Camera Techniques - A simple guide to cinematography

Hello and welcome to my easy to understand guide to camera work, another word cinematography you might be familiar with and in this video I'm going to go through common camera shots, framings, camera angles, camera movements and just try and explain to you perhaps why they're used and what they connote.
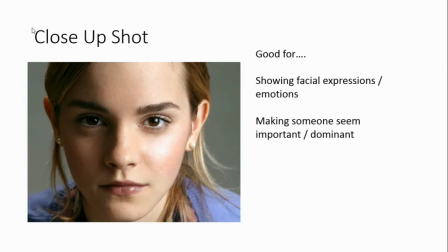0:20 Okay so the first camera shot we're going to start with is a close-up shot. You will see that in a close-up shot the person or the item takes up most of the frame and we can see them in quite a lot of detail a close-up shot is really good for showing people's facial expressions or emotions if you want to draw attention to someone's sadness or
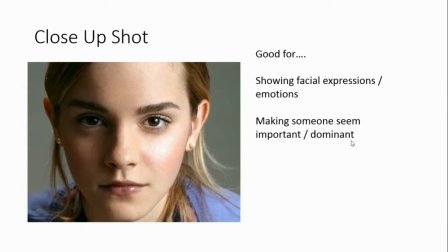0:39 happiness for example use a close-up and it can also make someone seem quite important or dominant because they take up so much of the frame it adds to that
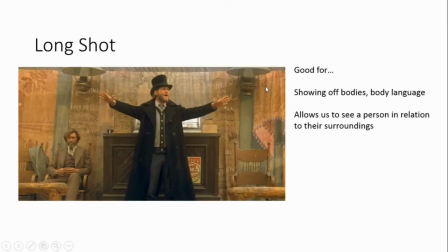0:48 sense of dominance you know also by contrast have a long shot and this is where the person is kind of we normally see a roughly the whole person now this is this is almost a long shot is just under a long shot we don't really get
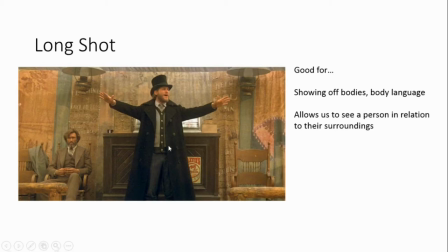1:04 to see his feet but you do get to see a look quite a lot of space around him and we're seeing almost all of his body here and that's really quite good for showing off somebody's body or costume or body language so it allows us to see a person in relation to their
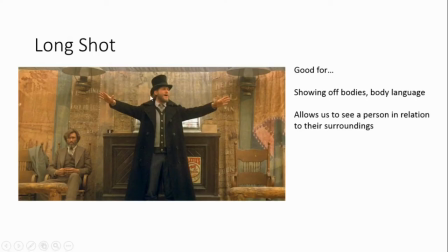1:18 surroundings we can see this person in relation to other people and it allows us to show off their body language as well.
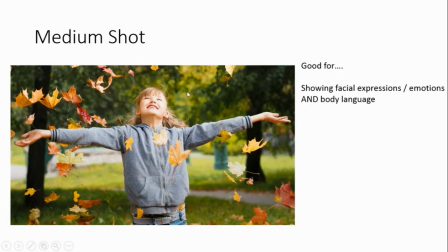1:29 In between those you get a medium shot so this is where you're seeing a roughly half of a person or an object and this is quite good for a combination you know whereas the close-up was all about facial expressions and emotions and the long shot was about body language the medium shot
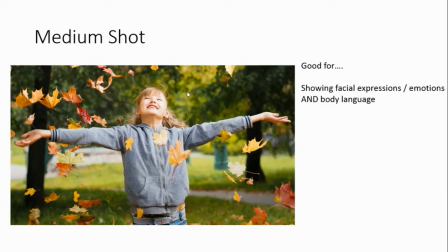1:45 is that kind of happy medium where you're seeing a bit of both you're getting to see their facial expressions and emotions but you're also getting to see some of their body language as well.
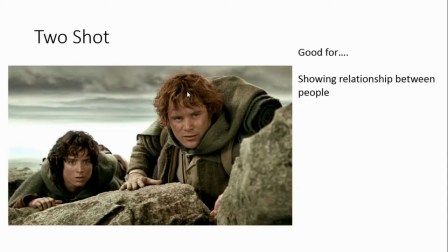1:57 A two-shot is very obviously a shot with two people in it and it can also be like you could have a medium two-shot or a close-up two-shot for example so it's it's not independent of those other things you can combine it with other key terms but the reason why
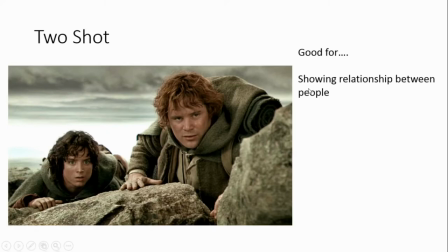2:15 you might choose to show two people in a shot together is because you want to show the relationship between those people. So we can see for example that these guys are friends, they've got quite a close relationship and we can see that perhaps
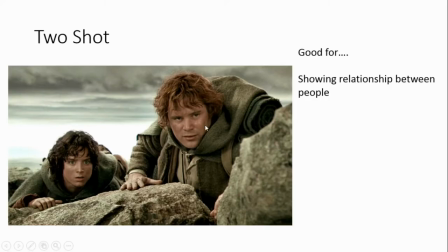2:33 this guy here is a little bit more scared than this guy who seems a bit braver because he's slightly closer to us and slightly larger than the frame. So two shots are very good for showing the relationship between characters.
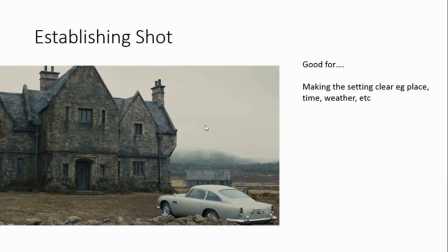2:45 An establishing shot is basically where you show the location. So normally you would have an establishing shot at the beginning of your scene. You see the building or you see the city or the countryside or wherever it is your advert or music video or film for example is set.
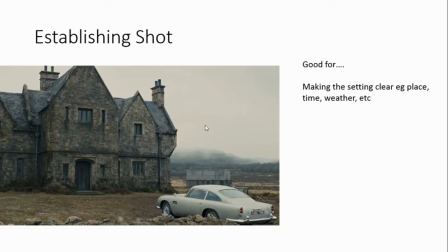3:02 And it's good for making that setting clear so that we understand where we are, what time it is, what season it is, what weather's like and that helps to set the mood and the tone of the piece and it makes it easy for an audience to understand what's going on.
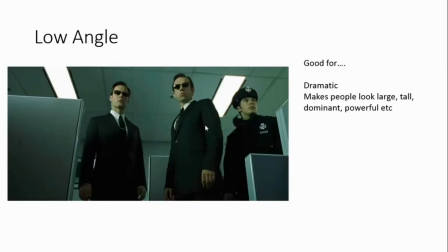3:17 Low angle shots, a low angle means your camera is down low and therefore it looks up at people or things and low angles generally make people look larger, taller, more dominant and more powerful and you probably have seen this when you've opened the front camera on your mobile phones, often you get that low angle shot of yourself.